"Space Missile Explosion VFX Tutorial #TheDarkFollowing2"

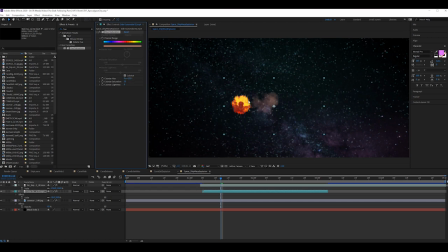So let's make it match a bit more of the explosion color so that it looks like the light is affecting the color of that smoke there. That's an orange color. There we go. We can bring our saturation down. Doesn't need to be too much, but just enough.
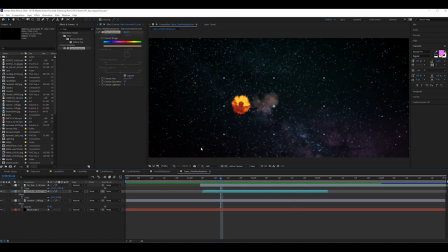Just enough. So it looks a bit like dirt, actually. We don't need to do that. I always end up having brown colors when I'm trying to go for orange or red. Sometimes you get into that brown sort of territory and it can not look very nice. So try and keep that saturation there.
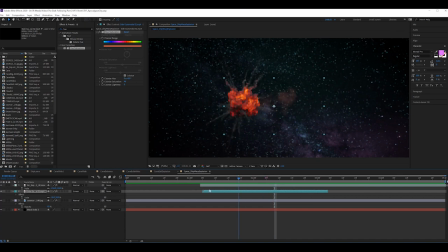Okay, that's looking all right. Now, obviously, we need to actually add in what is launching to the side. So let's make our little rocket explosion. Actually, the other thing we want to do here is give it some sort of atmosphere, because right now it looks like they're in the deep depths of space,
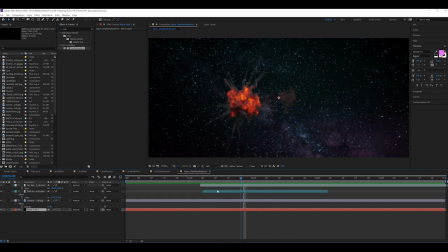and you're not going to get an explosion like that with sort of gravitational effects or even that amount of oxygen in it in space, because it's space. And we want there to be a bit of sound as well. If they were just in the depths of space, you wouldn't hear any sound.
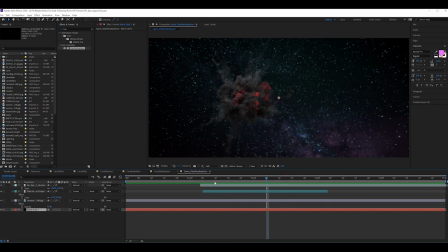So we want to imply that they're still close enough to the atmosphere of this planet that these sort of physical assets and settings would make sense. So what we're going to do is duplicate this black layer, black solid, put it on top.
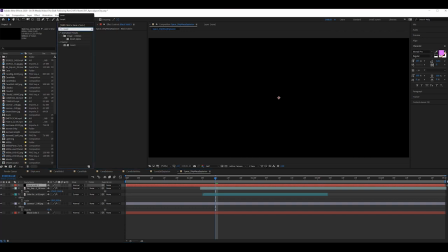We are going to invert.
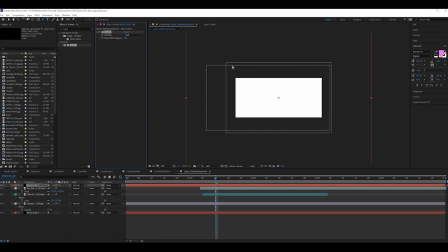And now what we're going to do is come out here, and we're just going to mask kind of like that.
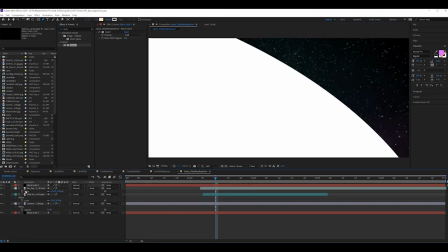Yeah. Now that looks absolutely terrible. So let's rename this atmosphere solid base black.
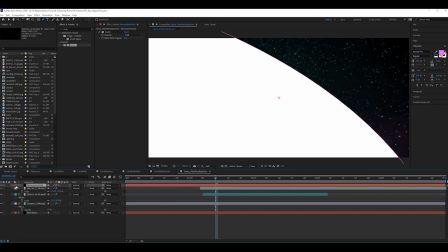There we go. Okay. Change this so we have a bit of understanding of what it is. I'm just gonna make it gray. And now double tap M, could bring up the mask options.
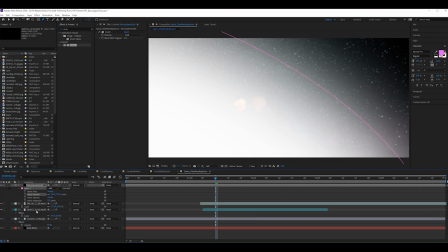Let's bring up this feathering just so that it blends in a lot nicer.
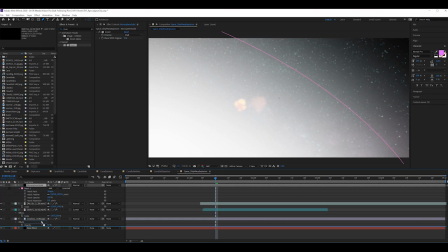Now see, already we're getting a nice look, and we want this to be above, above the cosmos and above the black layer. What we could even do as well is tint this so the white is a bit more of a bluey color.
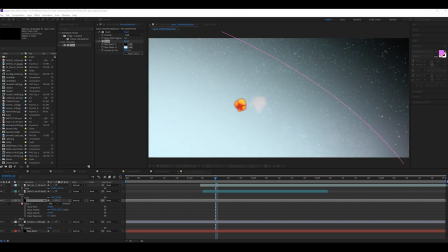Give it that Earth-like atmosphere, even though it's not on Earth, but that planetary ozone layer. There we go. Now that's still quite here. The opacity is still quite a lot.
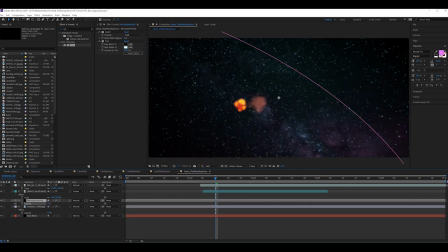So we're still going to bring that opacity down to about there.
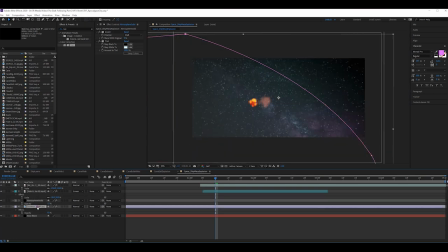And then what we want to do with the Cosmos as well is do the opposite. So what we're going to do, press G to bring out the pen tool, kind of do the opposite sort of mask.
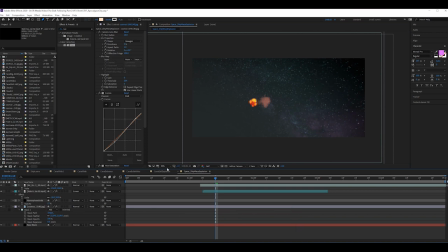Double tap M, bring up that just so it looks like the atmosphere is blending a little bit better. Let's bring that opacity back up.
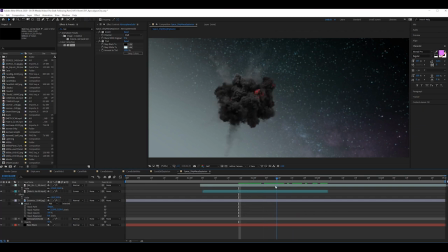There we go. Okay, that's looking better. Underneath the Cosmos, just getting that more of a gray. So you see that it's all about layering. So the atmosphere solid on top was too blended too far in. Put it under that Cosmos. The Cosmos mask is going to that deep black color.
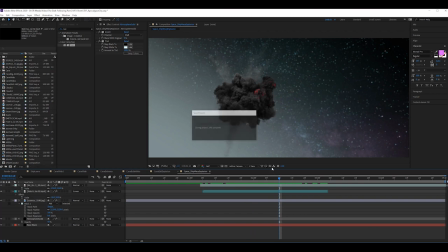So what's strange now actually is because we've decided where the light is going to be different, we're actually getting that glow from the left side. So the explosion maybe doesn't need to be as dark as we initially said it had to be. So what if we go to that curves value again, brought it up,
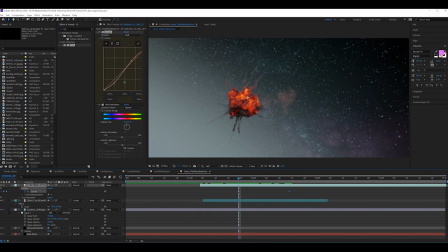just to match that lighting a little bit better. Yeah, see? Doesn't look as out of place now as it did before. It was way too contrasty considering there was a light on this side.